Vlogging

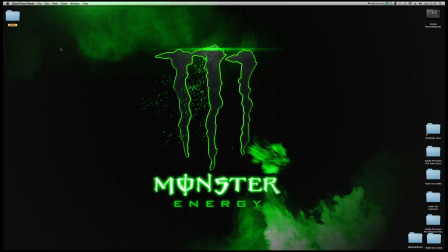3s
Hi there, this is Andy Berryman, and I am recording a screen capture to aid my blogging for my third year digital media project, which is the Specialist project.
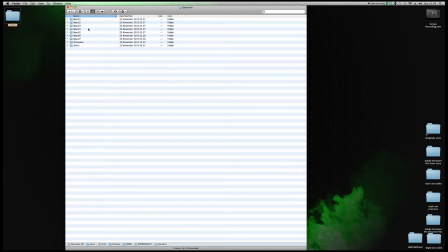14s
To take you through my steps, first of all, I have my footage in here of various billboards that I've filmed, which are explained earlier in my blog.
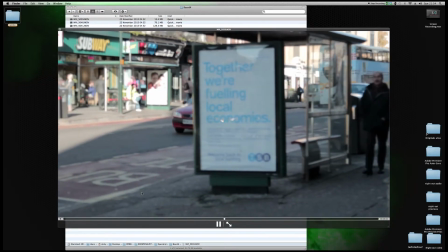23s
I've gone out and filmed various bus stops that I'm hoping to track graphics and animation onto.
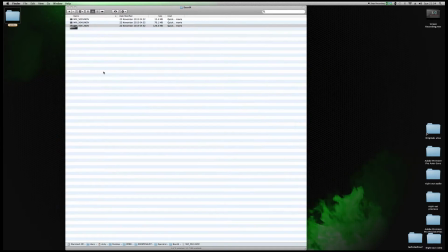31s
Now, the first quick little bite of info that I want to give you is my progress with tracking, which I've opened up here.
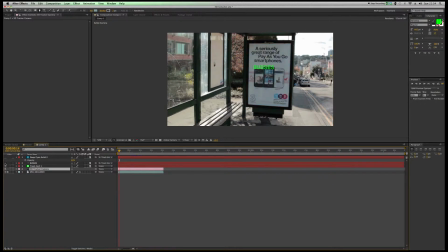39s
So far, I haven't worked on the animation, I've been working purely on the tracking. But what I've done is I've taken my original footage, which is quite a shaky piece here.
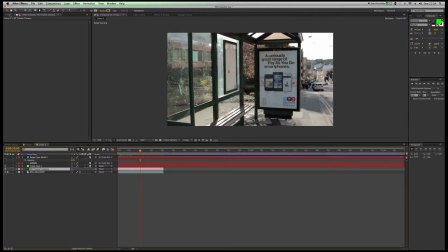47s
In fact, it's the shakiest piece that I have that I'm working with currently. So I thought if it will work with this, it's going to work with all of them.
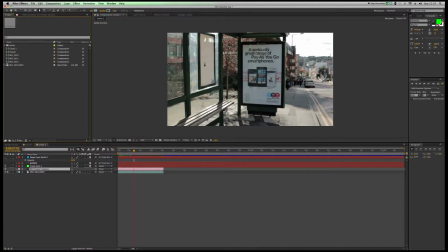54s
Okay, and what I've done is I've used the 3D camera tracker effect to track a null object onto the bus stop, which is right here. This is the area that I'm interested in working on. And what I've done is simply created a solid. I've used a mask so the solid is the same size as the bus stop, and then I've just added the word buses over it,
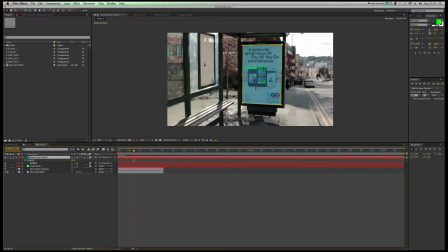73s
just in order to test if I can track motion onto this effectively. So just to cycle through, you can see the blue kind of teal area tracks nicely to the bus stop as it goes through,
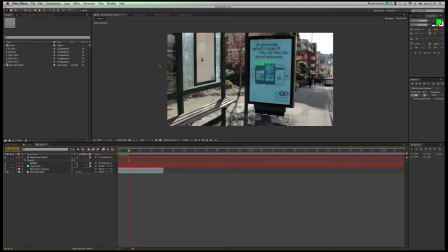86s
and with the 3D camera tracker helps me to not only keep it focused in a two-dimensional kind of format,
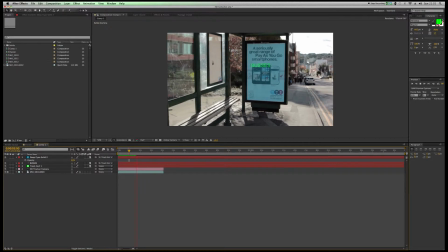93s
but in 3 dimensions. So that's the end of my first little soundbite, and I'll be doing a series of these to hopefully speed up the blogging process of my Specialist project.
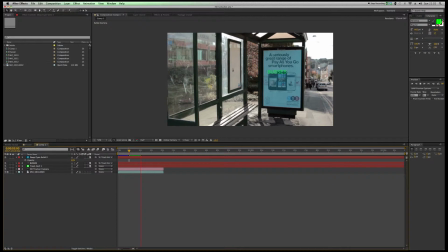102s
Thanks.
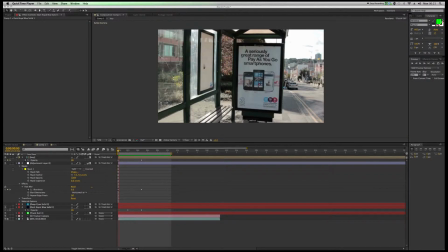109s
Okay, Andy B again with another quick update on my Specialist project. When I left off last time, all I had was a simple solid going over the front of this bus stop here, which is what my whole project is themed around, and this is my progress.
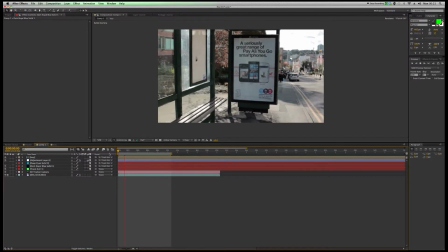122s
You see now as it tracks through, it also freezes over. So we have a texture in front, the text behind becomes blurred out, and it basically creates this kind of frosted effect, which again is still tracked so that it looks realistic with the camera movements.
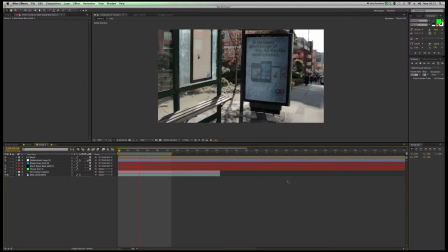141s
And the next stage from here that I want to experiment with is perhaps exploding the ice out to reveal a different message.
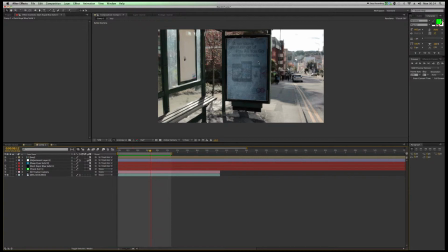148s
Here it says a seriously great range of pay-as-you-go smartphones. I think I might have some text exploding out towards the camera, perhaps saying, you know, can money buy happiness, or some kind of short message to try and make people think along those lines.
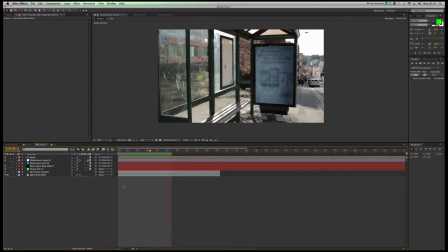162s
The way that I've moved forward with this work is just to use a few different layers tracked in the same way as my solid before.
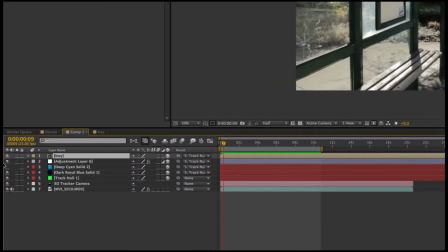169s
I've made a short pre-comp here, which I've called Icy, which basically just
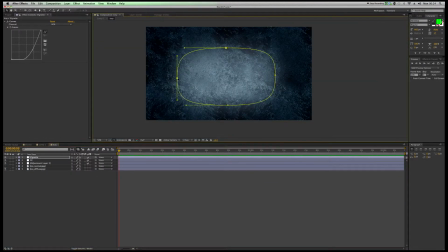176s
is made up of this texture here, layered up, various effects onto it to give it, you know, a little bit of depth, I suppose is the word I'm looking for.
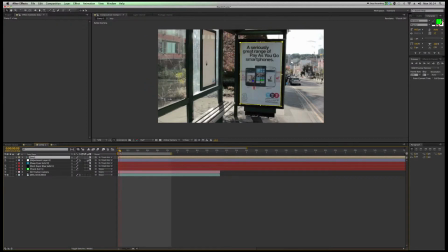188s
And then I've just put that pre-comp into my original comp, tracked it, added a few other little bits and pieces to try and make it look realistic.
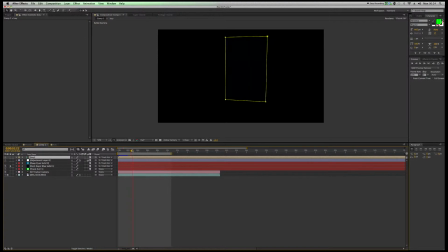196s
For example, I've just added a solid here that fades to black, so on its own it doesn't look like much, but perhaps it'll be easier to see with this.
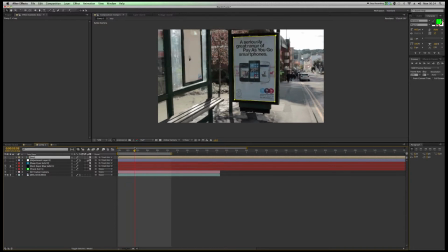204s
That basically just takes down the, see it goes slightly blue,
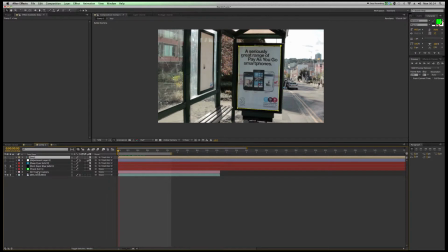208s
because I think that if the ice is supposed to be growing over it, then everything behind it should look slightly darker.
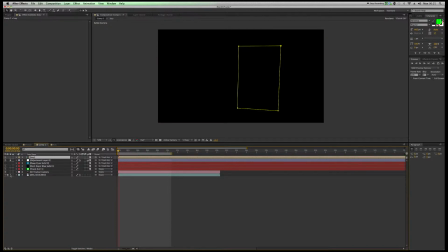213s
And then just another couple of things there. The blurring right here is just again to try and give the ice a little bit more realism.
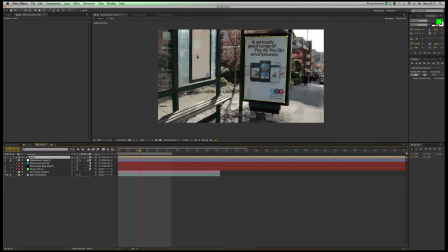222s
So I'll be using a various style of animation over the 5 different locations that I've filmed. I intend this animation to be non-diegetic, if you like. So I mean, it's got no kind of grounding in reality. It really is just for the benefit of the viewer.
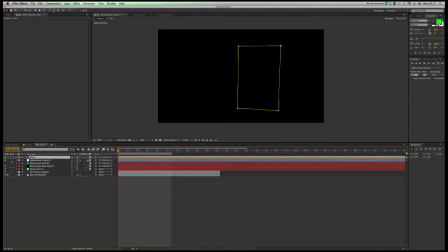236s
So the animation style won't necessarily be consistent, but I would like it if all of them could try and follow this general kind of quality that I've achieved here.
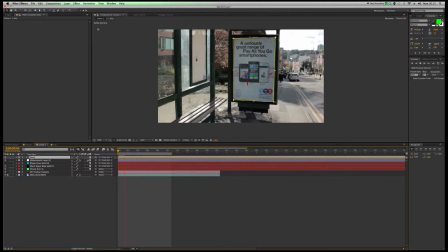244s
Okay, more in the next update.